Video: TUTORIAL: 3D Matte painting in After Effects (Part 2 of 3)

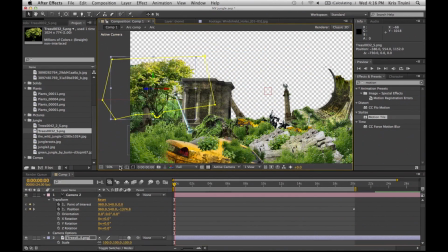(4:04)
It has so many elements that if you are limited by the images that you have, such as that background jungle picture had that sharp edge on top,
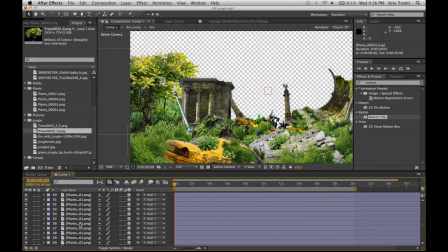(4:17)
then you can use other elements to pretty much cover up those limitations, such as the tree that I've just placed.
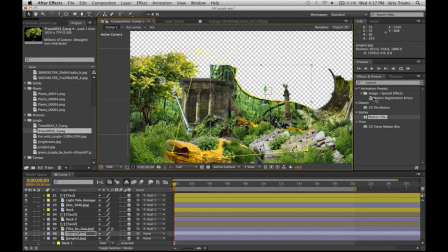(4:24)
I'm going to duplicate that image, and I'm going to move it to the right of the matte painting, and I'm going to flip it.
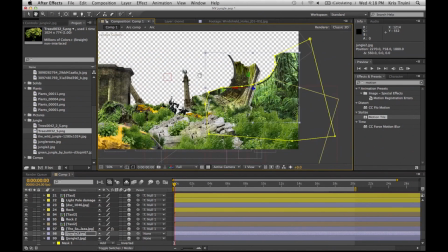(4:33)
And I'm pretty much almost symmetrically doing the same thing on the other side.
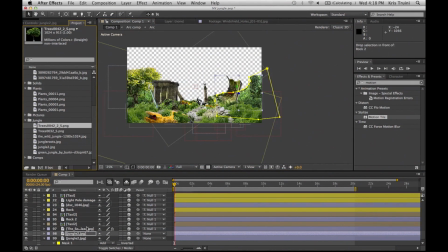(4:39)
This is something you should avoid, especially in a matte painting such as this.
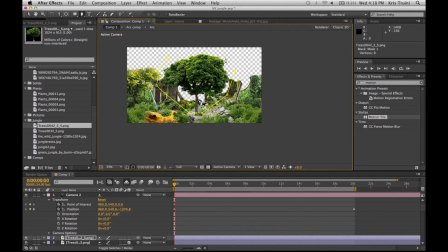(4:44)
Symmetry in nature is usually very hard to find.
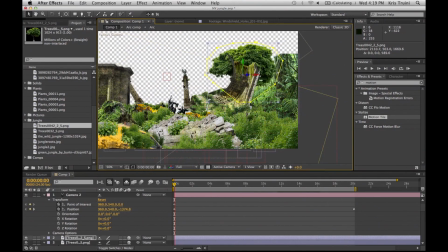(4:49)
And the only reason why I'm doing this in this particular case is because it is something that is in the background.
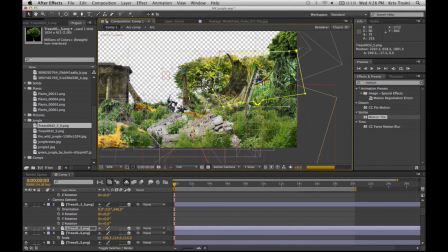(4:56)
You have other elements in front of it that do not make it look symmetric.
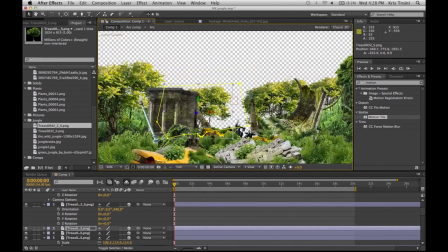(5:02)
And also, if you look at the left side with the right side,
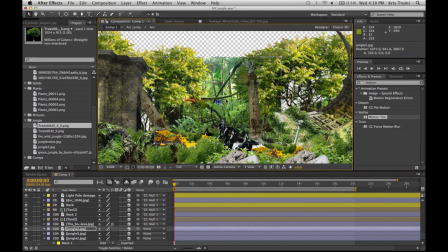(5:07)
most of that background is covered by trees on the left side, and a little more is revealed on the right side.
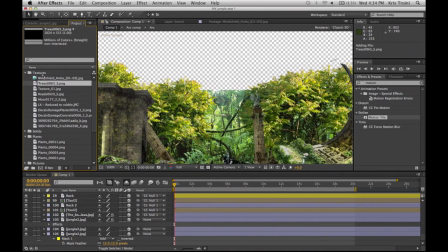(5:14)
Duplicate again for the centerpiece, and again, by placing elements in front of it or behind it,
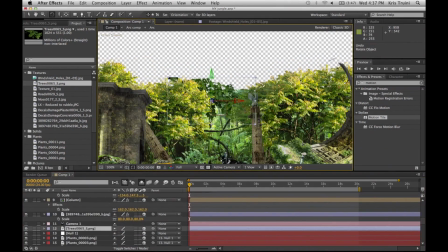(5:23)
or by flipping it and by rotating it, you can make the same image look like 100 different variations.
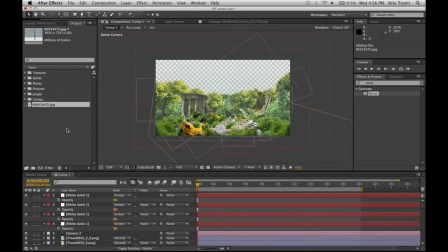(5:34)
Over here, I'm just adding some finishing touches to some more elements in the middle ground,
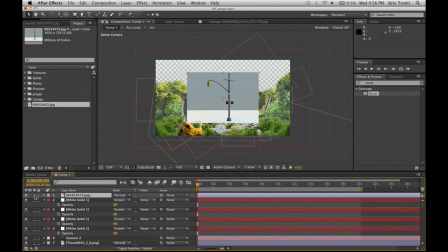(5:42)
just to give it more of that urban feel. I'm just gonna add this traffic light.
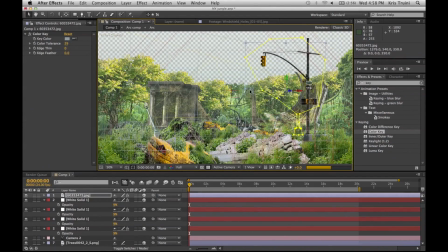(5:49)
You, as usual, key it out, mask it out, and then just place it in your 3D environment.
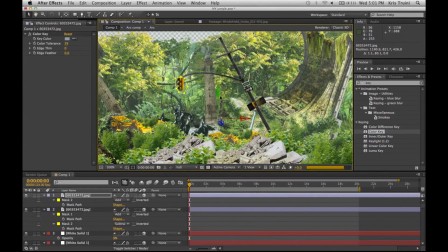(5:58)
What I also did is I separated that traffic light, and I gave it a little bit of an animation,
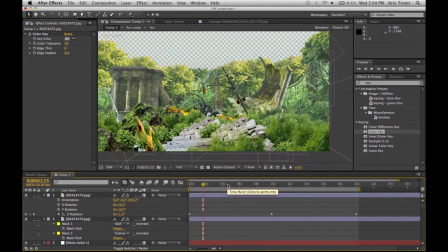(6:07)
almost as to seem like there's a little bit of wind and that traffic light is just dangling.
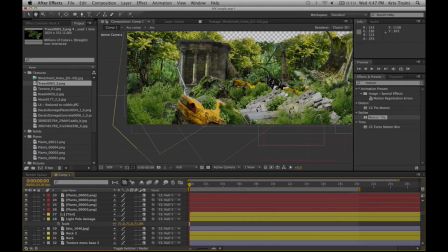(6:13)
Now let's add some fog, because we are cheating in a way a 3D environment.
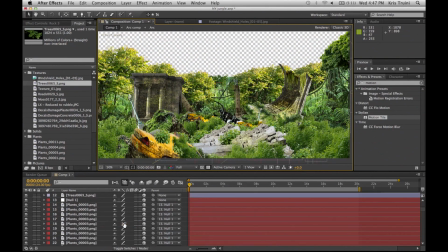(6:19)
So to sell this effect more, we're just gonna add
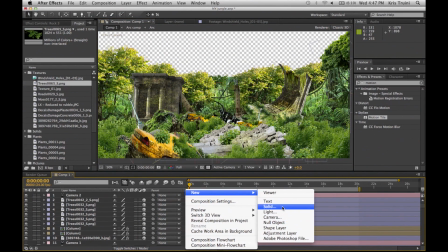(6:23)
a little bit more of atmospheric effects to give it that depth.
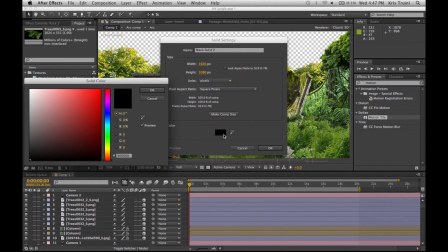(6:30)
So we're gonna simply create a white solid.
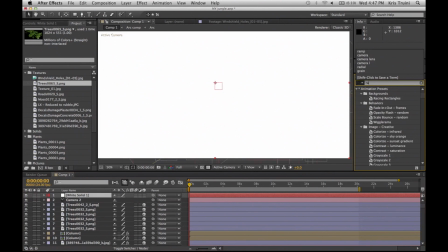(6:35)
Click OK, make sure it's the comp size, and actually we're gonna add a little bit of a ramp just to
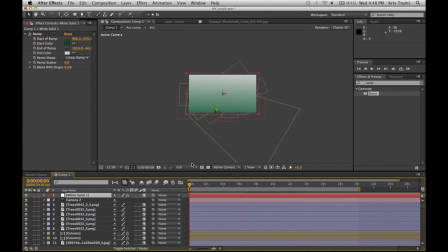(6:45)
not give it this flat feel. Match the colors that you have in your scene.
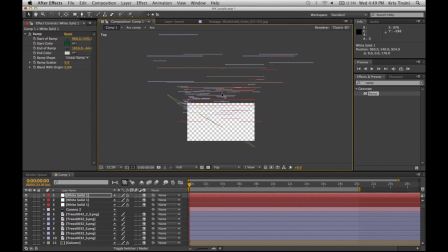(6:54)
Add it to overlay, and then just duplicate those layers and push them back into 3D space.
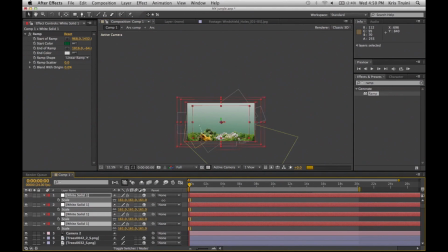(7:02)
What you're going to want to do now is scale everything up, and once you drop the transparency on it a little bit and set it to screen,
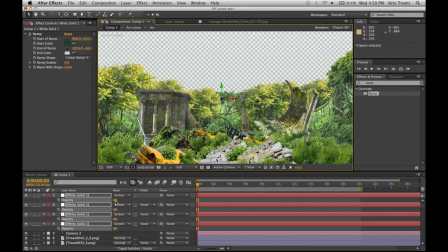(7:13)
you see that it's a really subtle effect, but it really adds a lot to your matte painting.
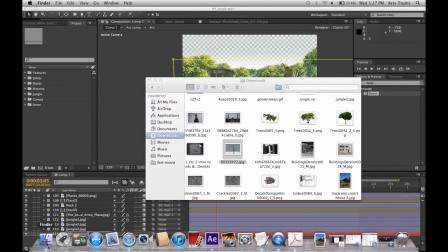(7:23)
Now I am going to be using a few elements from Action Essentials 2 by Video Copilot.
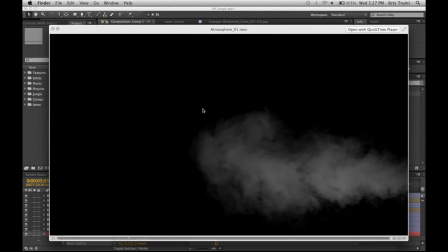(7:29)
These are simple atmospheric effects created with Smoke Machine, but if scaled up and placed in between your 3D elements of your matte painting,
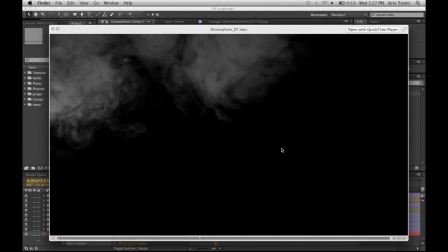(7:37)
will add a more dynamic overall feel to your matte painting,
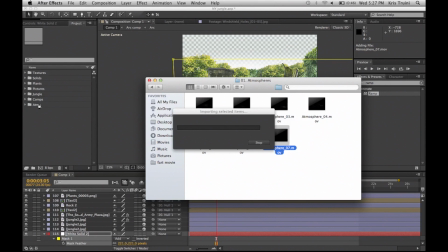(7:42)
as everything that we have now is simply not moving, with the exception of that traffic light.
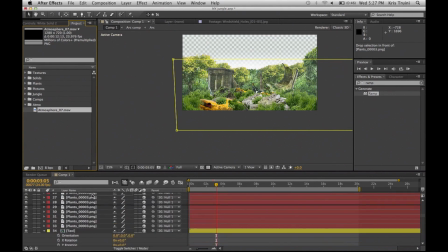(7:48)
Everything else is pretty much static. So this adds a little bit of movement, and it makes your matte painting feel more alive in a way.
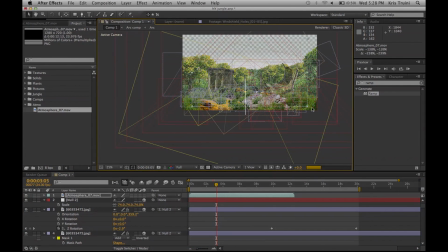(7:56)
This concludes part 2. I am glad you made it all the way to the end. Make sure you tune in for part 3, because we're going to be covering a lot of interesting stuff with a lot more tips and tricks coming ahead.
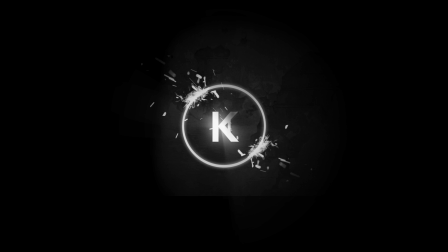(8:07)
I'm glad you stayed with me to the end of this video, and I'll see you in part 3.